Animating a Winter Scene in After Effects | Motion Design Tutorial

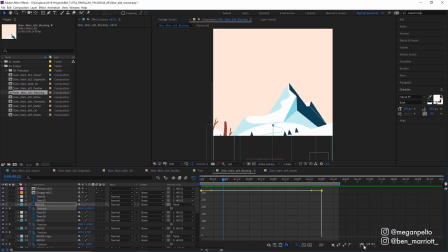244s
I'm going to take hill 01 into the graph editor, go to the speed graph, add some easing by clicking Easy Ease down here, and I really want this to ease into its final position, so I'm going to drag this handle out and move this one back to the start. That's probably a bit fast. I'm going to push this back a fair bit and let's see how that goes.
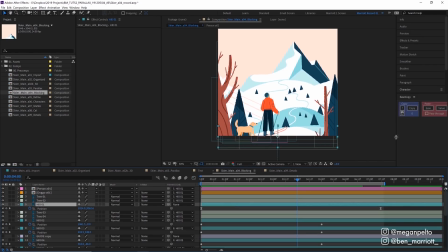267s
There we go, that's much nicer. I'm going to use a free plugin called Ease Copy to copy those ease values to the other keyframes in the composition. So I'm going to select copy. I'm actually going to drag all of these keyframes back over as well,
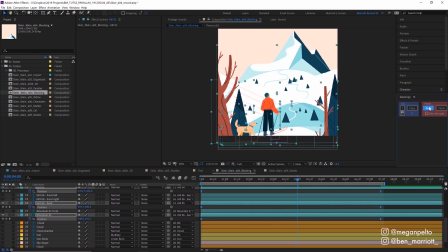279s
and then select all the keyframes involved and click paste. Now all the easing is applied to those layers and the movement is in sync.
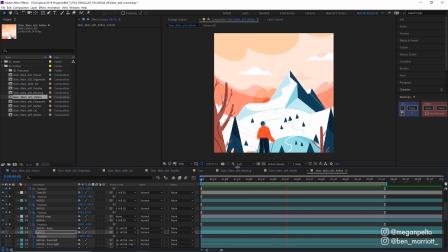286s
From there, I tweaked that easing just a touch.
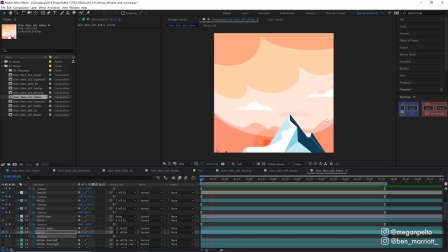288s
I added a bit of parallax to these trees at the front as well, and added in our background elements and a bit of parallax on those clouds too. Now, this is most of the animation done. From here, it's just filling out all the individual animations of each element, the clouds and the characters. But before we get to that, a quick word from today's sponsor, Skillshare.
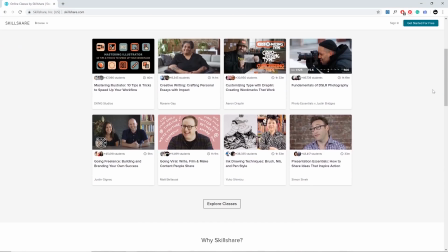308s
Skillshare is an absolutely enormous, growing online community with courses on a huge range of creativity,
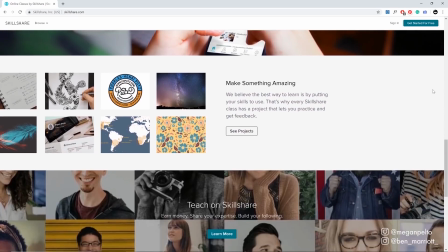313s
productivity, and business skills taught by some of the best industry professionals.
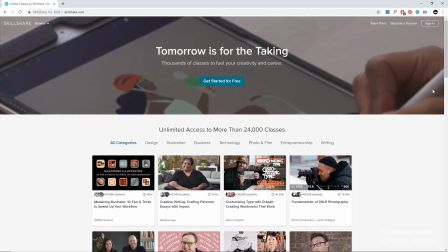318s
And with a premium membership, you get access to all of their courses, which are growing every day.
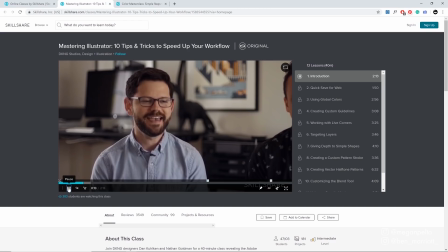323s
Those include Mastering Illustrator with DKNG, the absolute masters of vector animation, Coloring Masterclass with Vito Nye,
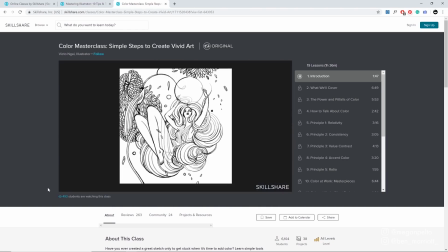330s
which is an absolutely great breakdown of how she uses color in her artwork, and Animating Ease with Jake Bartlett.
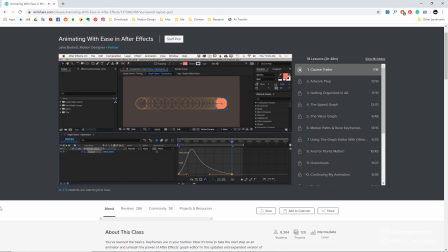336s
Easing in After Effects, understanding the graph editor is one of the biggest hurdles that most motion designers and animators come up against. Understanding the graph editor, mastering how to use it, will really put your skills into the next level.
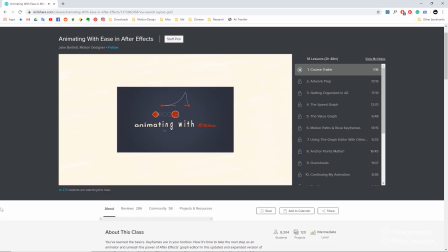347s
I wish I had this resource from Jake Bartlett when I first started learning. Investing in your skills is the best investment you can make.
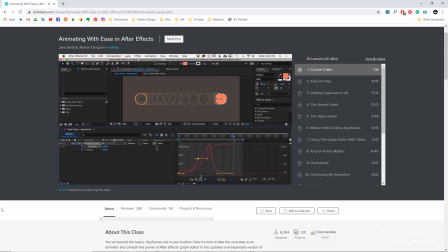354s
And an annual subscription to Skillshare is just $10 a month. Less than $10 a month.
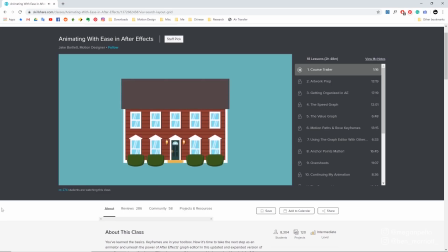360s
But on top of that, Skillshare is giving my viewers 2 months free. 60 days with unlimited access to all of their courses by using the link in the description. You won't regret it.
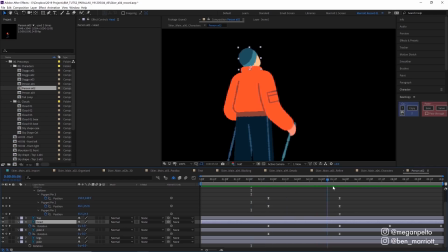370s
For the human, I added some slight rotation to his head as if he was looking around and taking in the beautiful mountain vista, and then added some subtle movement to his arm as well,
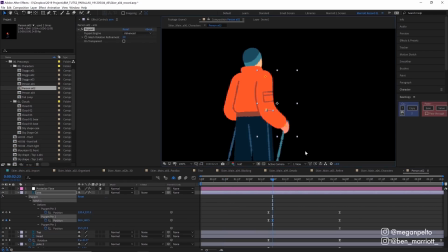378s
just using a puppet pin, setting 3 pins, one at the elbow, and just moving it back slightly, and then forward to its final position, getting this movement.
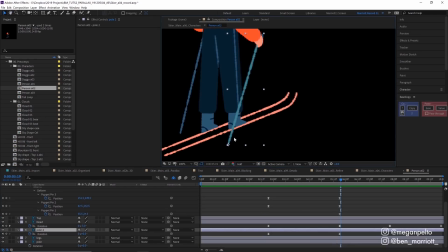387s
And then I animated his ski wand. I animated this using a rotation property, just making sure and moving the anchor point down to the bottom here. So it pivoted and just made sure that pivot lined up with his arm.
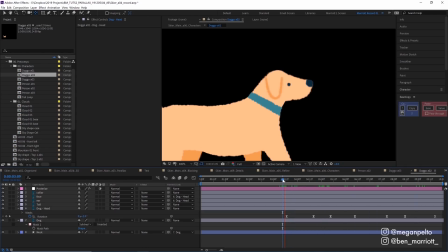403s
For the dog, I added some slight rotation to the head, again taking in the majestic views, and then I animated his tail frame by frame.
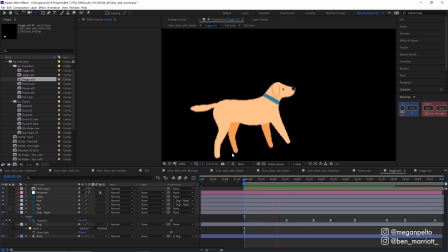410s
For me, animating this type of thing in frame by frame is a little bit quicker than the trial and error of trying to figure all this out with shape layers.
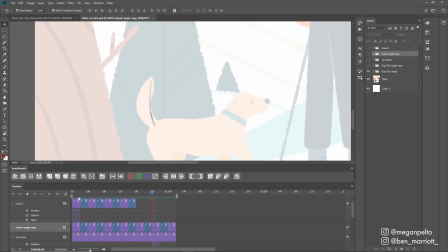416s
I like to animate frame by frame in Photoshop, using the free plugin AnimDesin 2 to get this toolbar up, which really comes in handy. I did a rough with just a line, trying to make it have a little whipping wave motion, where the base of the tail is always slightly ahead of the end.
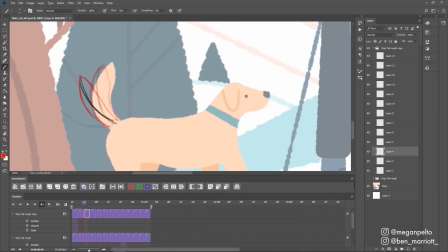431s
Once I was happy with that, I outlined the fur around it and then cleaned it up, filling it in on another layer.
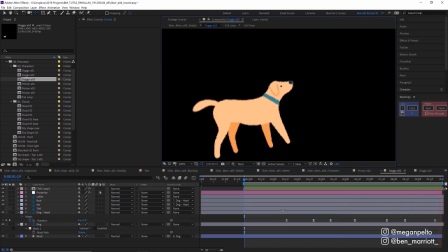436s
You can import a PSD with a timeline from Photoshop straight into After Effects,
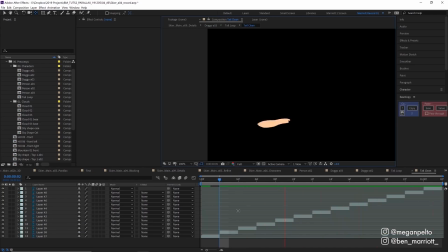440s
and it comes in like this with the animation in there already, so there's no need to render out a movie or a sequence for each different element.
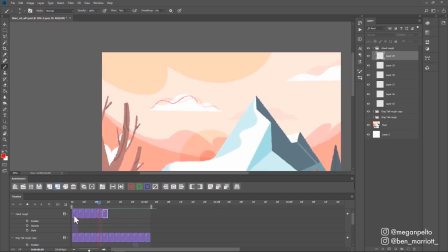447s
I did the clouds in that same PSD. You can maybe do this with a wave warp stacked with some distort effects in After Effects, but again,
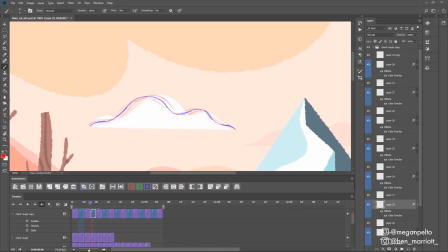454s
I wanted to have complete control over how every frame looked to match the design, and that was worth it for me to step into frame by frame for the clouds.
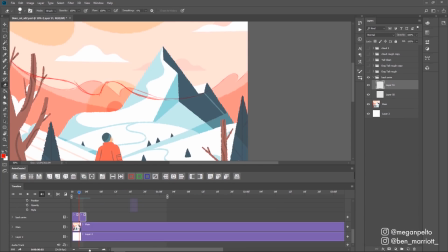461s
For this big billowy cloud sky shape, I did the roughs for this frame by frame,
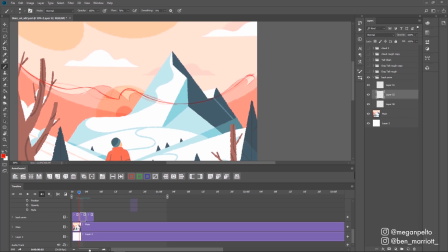466s
making each hump sort of move slowly towards becoming the next hump, so they would line up and it would loop.
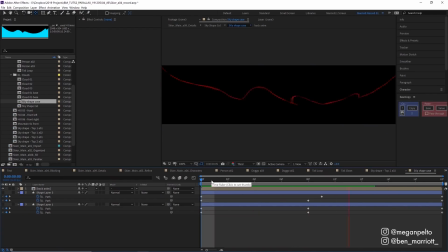472s
I took that rough into After Effects and cleaned it up with some shape layers.
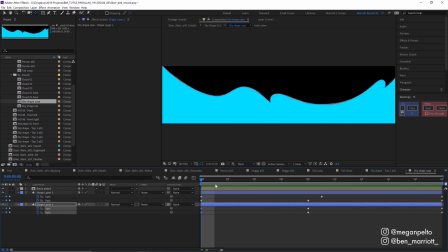475s
I made a keyframe at the start, in the middle, and then at the end, following our roughs and making sure in between the keyframes is still lined up roughly with our motion. Now I cleaned this up using shape layers because I wasn't sure how slow I wanted this motion to be, and this way I could easily adjust that with the vector shapes rather than drawing an ungodly amount of frames.
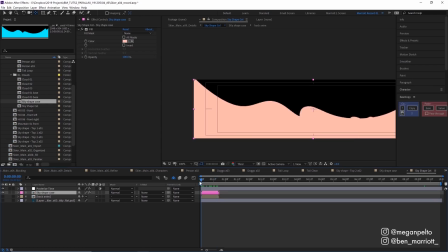493s
So to adjust that speed, I took that comp, added a little fill effect to change the color,
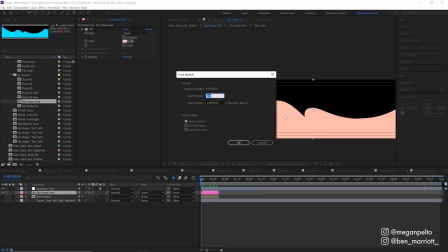498s
and then I right clicked and went to time stretch and changed it to 600, making it 6 times as slow.
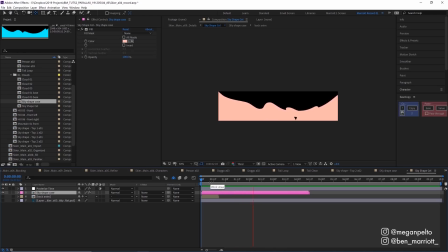504s
Now if we play it back, it's got a much more subtle motion which isn't going to distract from the main scene.
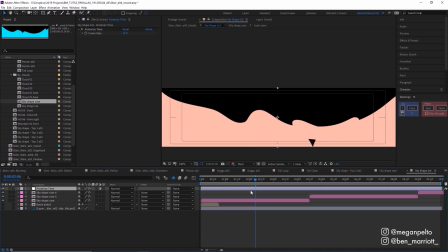509s
Then I duplicated that a couple of times so it would loop, and I added an adjustment layer with posterized time set to 12 frames per second over the top, so it still looked a bit frame by frame and not super smooth.
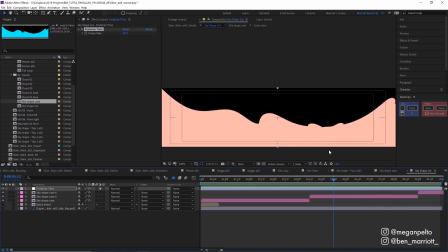521s
We can see there's some little errors down here where the shapes don't match up, and again in the middle here there's some rough parts, but those are all going to be hidden by the mountain,
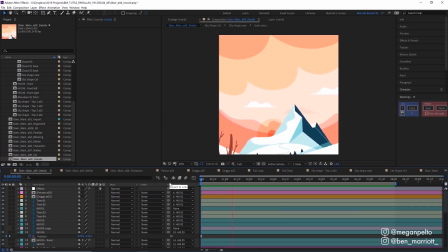530s
so I wasn't too worried about that at all. The last thing I did to everything in the main comp is to add an adjustment layer with 2 effects. We place that at the top of everything, and the first effect is a posterized time, which I set to 12 frames per second, to make the whole thing look more traditionally animated.
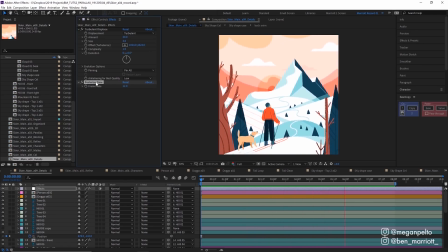543s
Now, I wasn't sure if this would make the camera move look a bit too staggered and choppy, so that's why I didn't add it earlier, and why I added posterized time to the clouds individually,
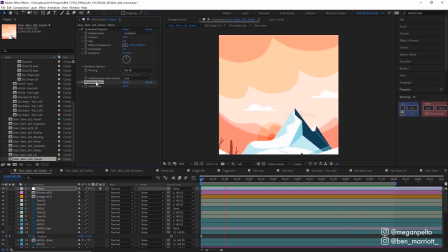553s
but I did end up liking it looking like this, so I kept it.
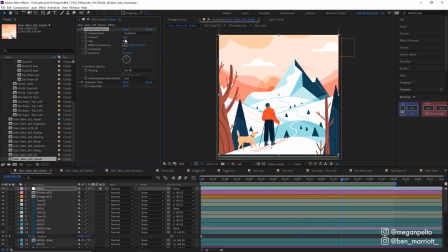556s
I also added a turbulent displace effect, with the size set to 3 and the amount set to 30, and I also animated its random seed as well,
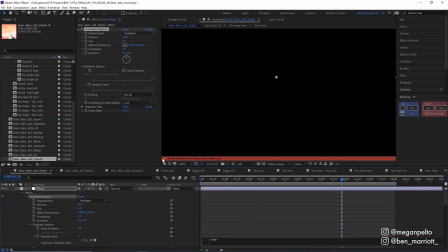563s
with the expression time times 4, and what this does is add a slight boil to everything,
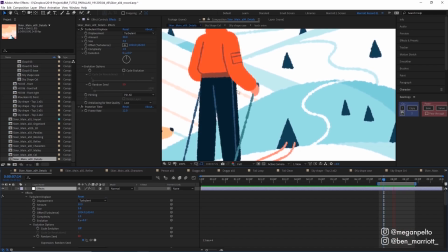569s
which is really small, and you just get these little gritty jumps, which makes the whole thing look a bit more drawn frame by frame,
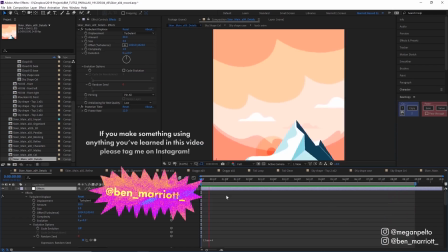575s
and mirrors this really sort of distressed brush that Megan used to design it. I spent around 6 hours animating this all up, and here is the final product.
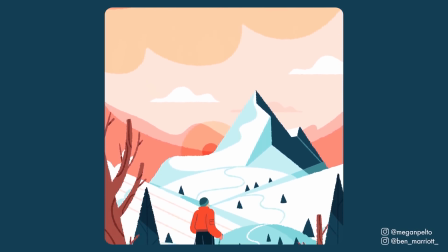I've made a short playlist of some related videos that I think you'll enjoy if you've made it this far. I'll see you in the next video, and please consider subscribing if you'd like more of these videos every week.